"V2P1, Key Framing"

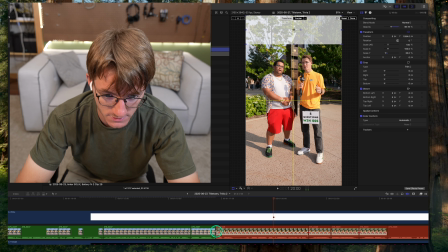[20:39]
So I'm going to put this up here so I know exactly how long that clip was.
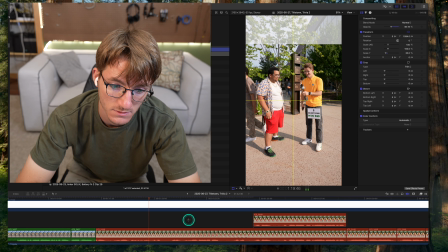[20:45] All right. I don't. Three. Here we go.
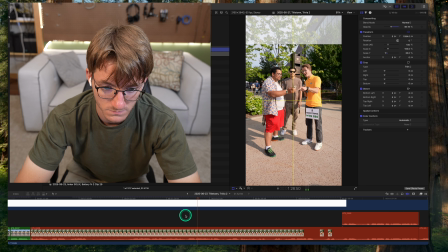[20:54] All right, you're following, so you get to keep playing.
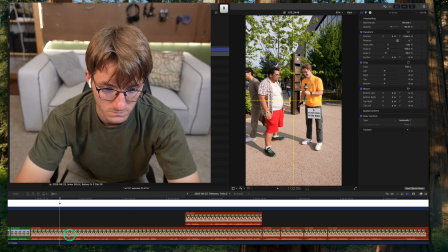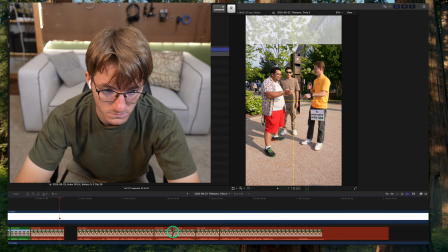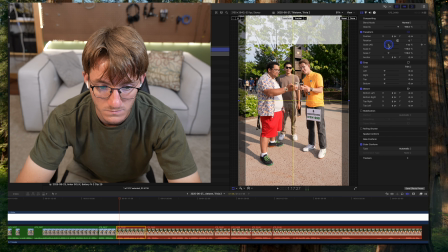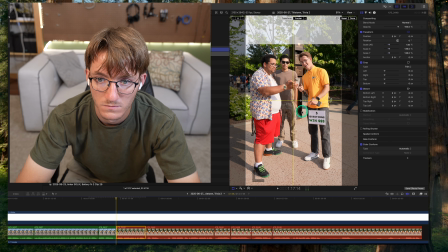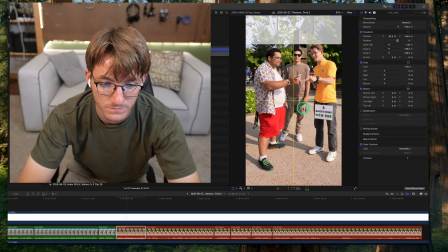[21:17] All right, you're following, so you get to keep playing. All right, you're following.
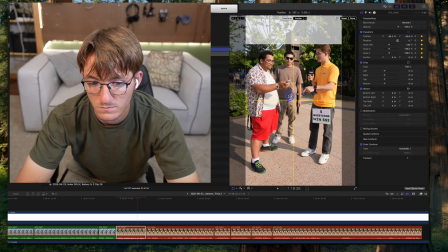[21:27] You get to keep playing.
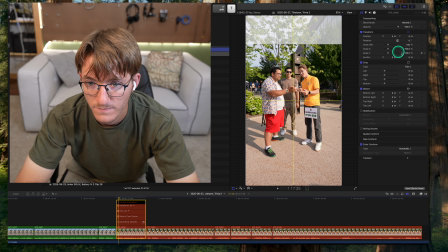[21:33]
Didn't like that keyframe because I want his head to be in shot the whole time.
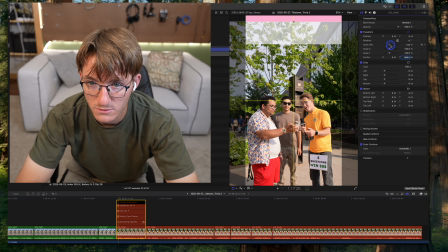[21:41]
So I'm going to zoom out when I move.
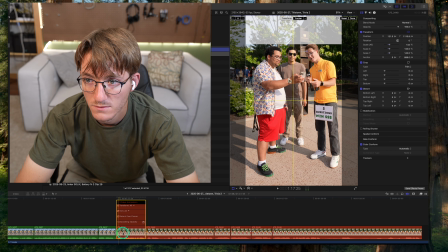All right, you're following, so you
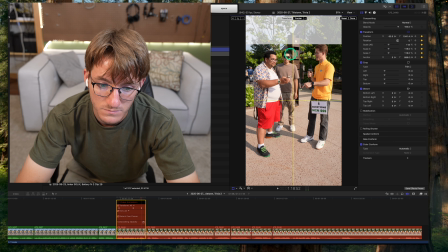[21:55] get to keep playing. Third question.
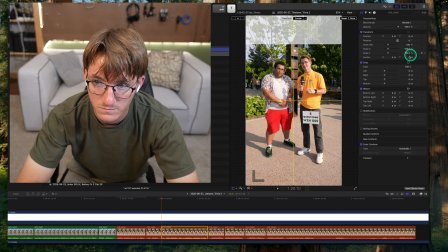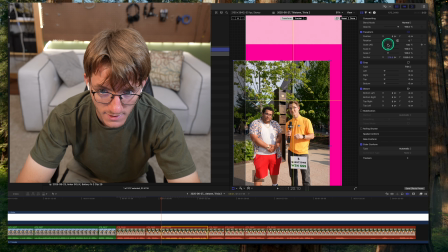[22:08]
Instead of putting an anchor point on the video before and then copy and pasting it over so that the spots are roughly the same,
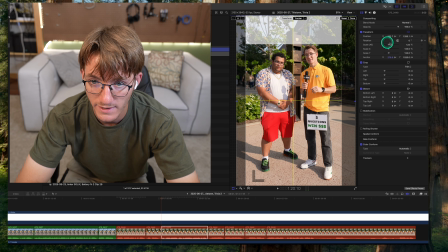[22:14]
you can kind of just eyeball it, which is what you probably should do. It seems like it saves more time.
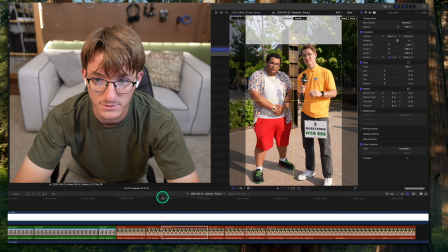[22:21]
Well, that's just not even close.
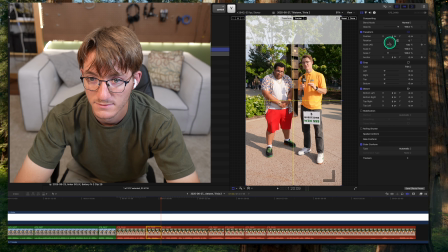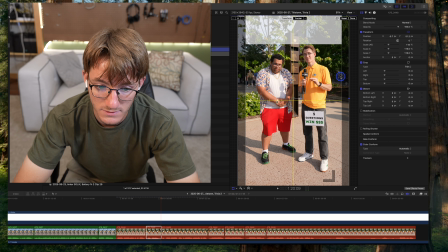[22:29]
Looks fine.
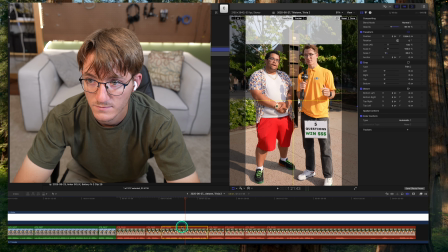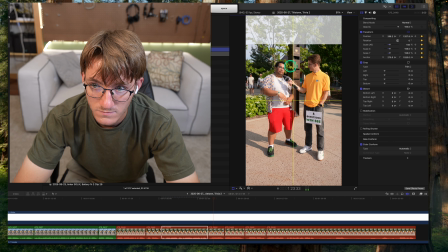[22:43] Give me Maine.
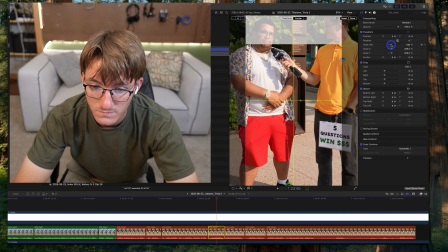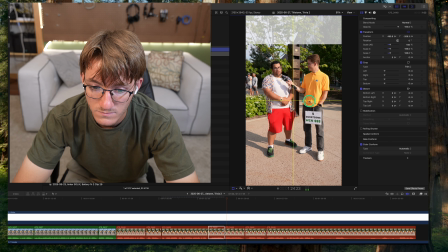[22:49] Maine. No, Rhode Island.
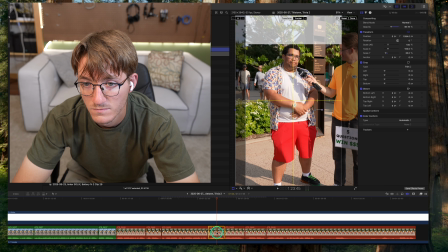[22:55] Rhode Island, final answer. Maine. No, Rhode Island.
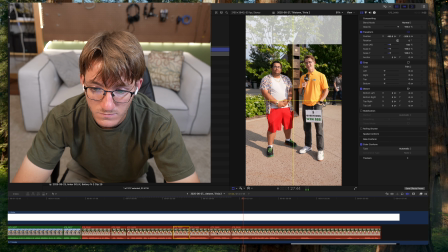[23:00] Rhode Island, final answer. No, that's not right. The correct answer is actually Alaska.
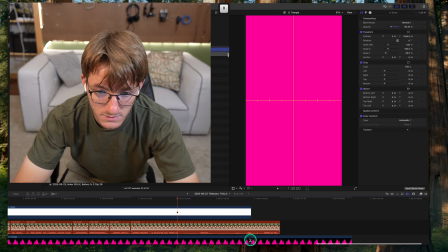[23:07]
Shorten those up so I can see exactly how long the clip is.
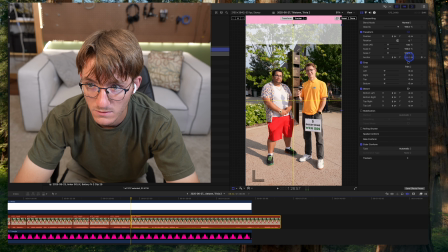[23:12]
Put this up here in case I need to zoom in at all.
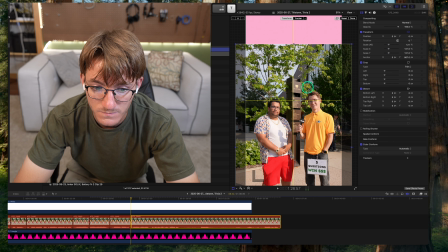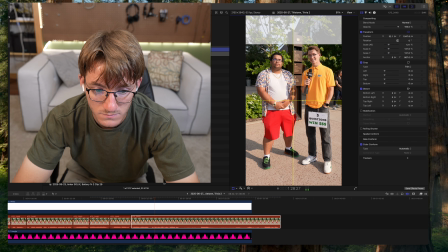[23:20] No, that's not right. The correct answer is actually Alaska.
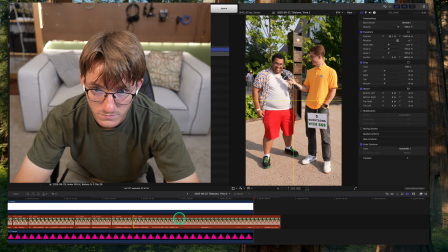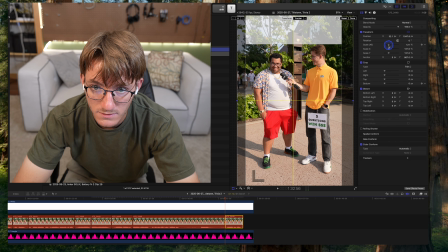[23:45]
Hide that cut with a little zoom.
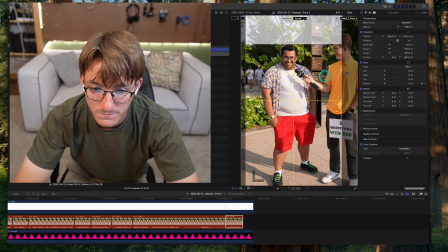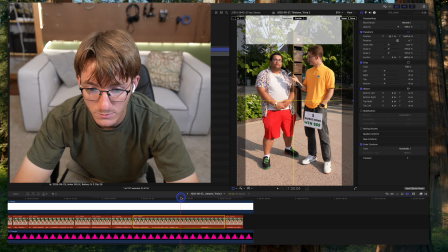[23:52]
I don't like I'm this. gonna zoom in on him. That anchor point's probably decent enough.
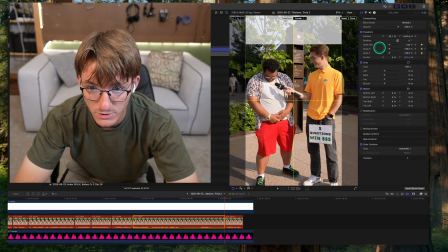[24:01]
Zoom in on him, try to pull him over here.
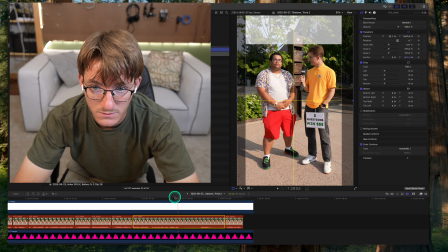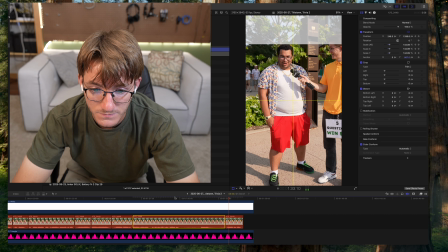[24:10] I don't like this game.
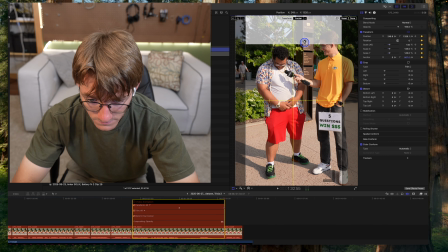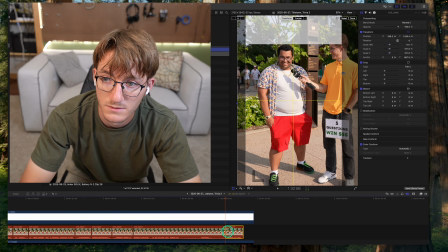[24:18]
This one, zoom out a little bit.
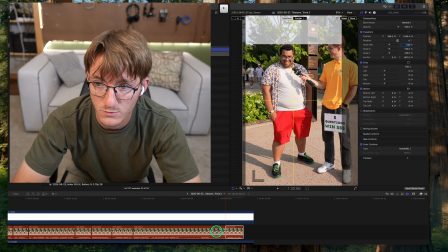[24:23] Gosh, 145.